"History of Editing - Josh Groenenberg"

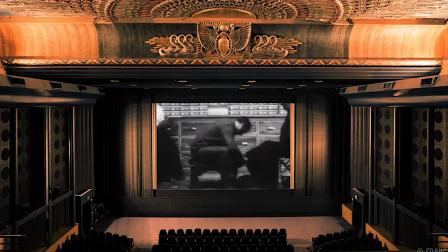Edwin is a pioneer of film, and in 1903 he produced the first film to include what we know today as a close-up.
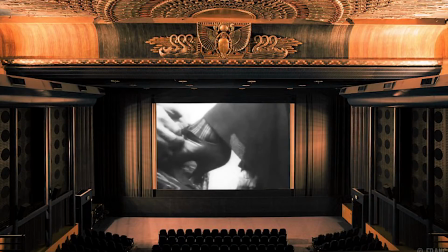The film was called The Gay Shoe Clerk. In this piece, notice how it changes from the long shot into a close-up to emphasise the lifting up of a dress to reveal her ankle.
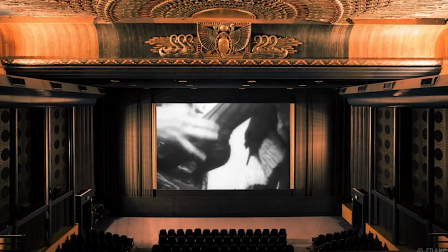Also notice how, yet again, there is only two shots, the close-up and a long shot.
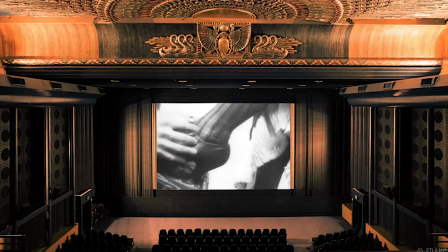The long shot is once again theatre-like and the actors come up from one side of the stage, and the majority of the action happens in the centre frame.
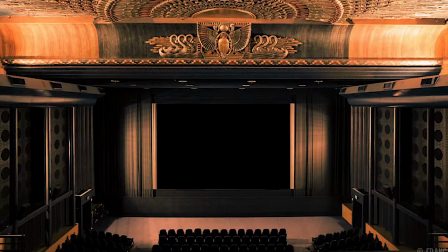Here is a piece I created using the close-up technique.
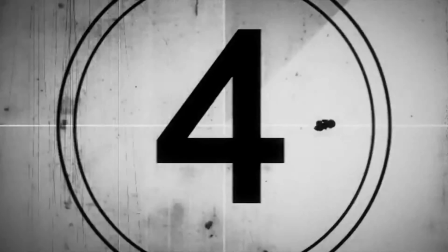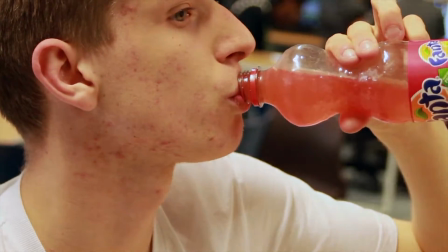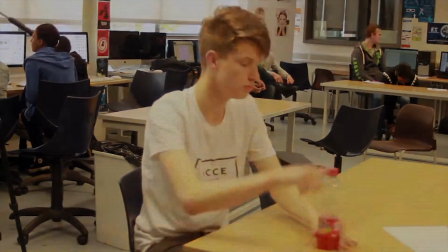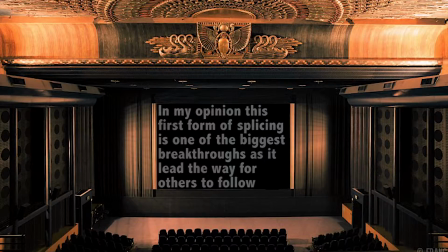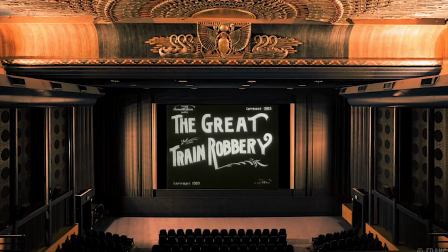However, this wasn't Edwin Porter's only breakthrough. He also created another film in 1903 called The Great Train Robbery.
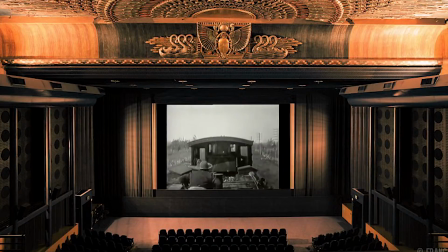This film was significant because it was the first of its kind. The editing extended to splicing different scenes together to create a longer film, in the case of this one, 10 minutes long.
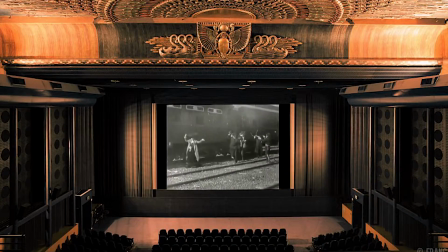However, notice how there is no cutting within the scenes. Some of these shots will seem slow to us now as a present-day audience, but back then this was all they knew.
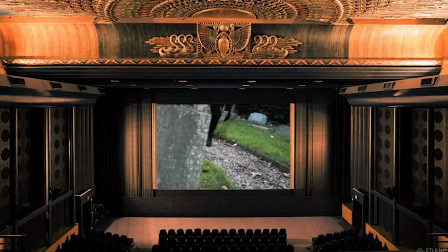From this, we come to continuity editing. This is much more like the style of editing we see today.
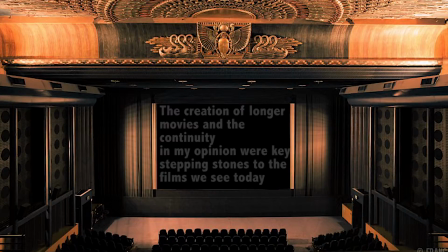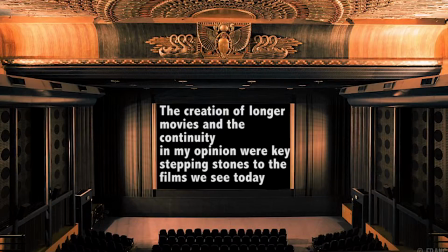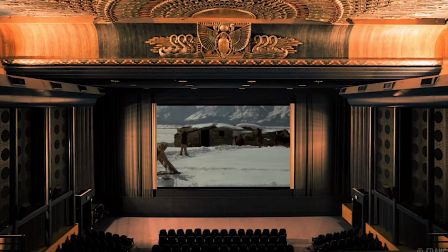The next style of editing I want to talk about is montage editing. This was developed in 1910 and is essentially the splicing of several clips together to show time passing.
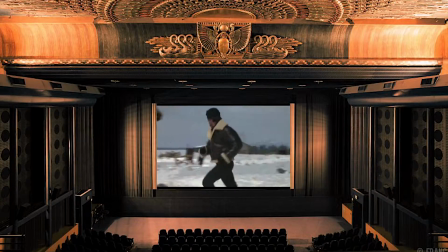A perfect example of this is the montage in Rocky IV.
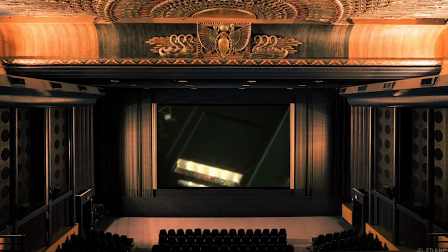Notice the use of several different shots to show the passing of time in a much quicker and efficient style, without missing any of the content.
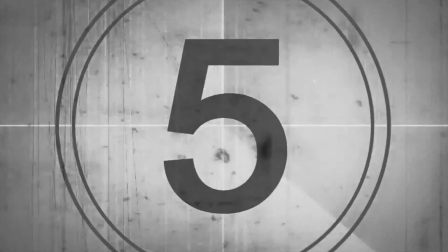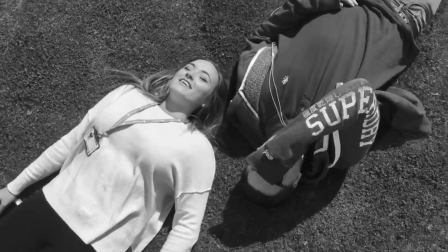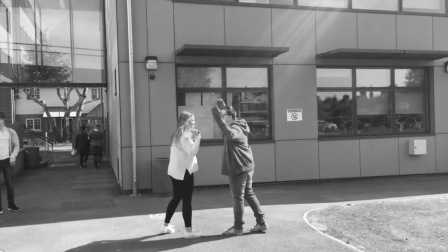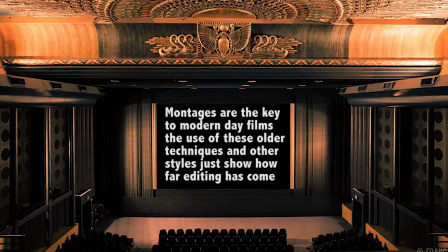Moving swiftly on, we come to parallel editing. This form of editing is used to bridge two clips that are happening in the same time within a sequence, but at different locations.
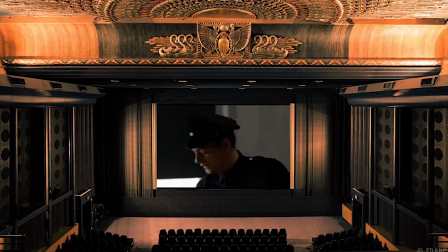This is often bridged by a soundtrack or the audio that continues to play throughout one clip as we see a different clip at the same time. A perfect example of this is seen in the crime film Godfather. Notice in this short sequence how the audio from the christening is in the background of the scenes where the hits are taking place.
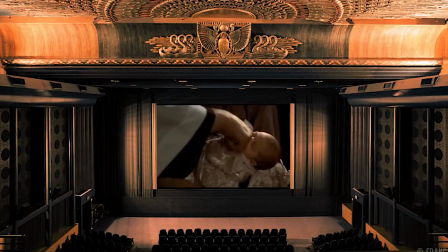The final style of editing I'm going to talk about is rhythmic editing.
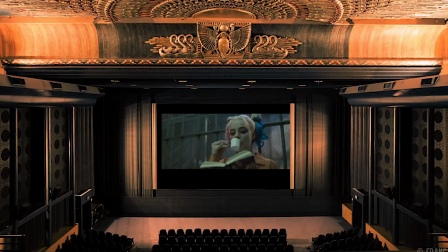Rhythmic editing is splicing the sequence so it fits in time with the music, becoming euphoniously pleasing to the audience.
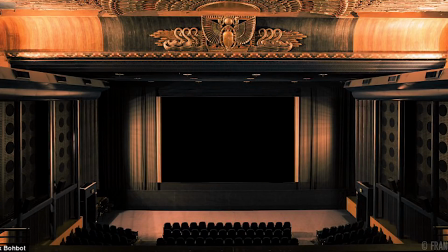Take the latest trailer to Suicide Squad, for example. The soundtrack is Queen's hit single, Bohemian Rhapsody.
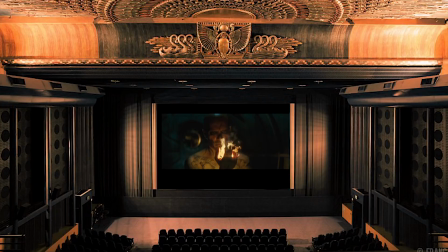Notice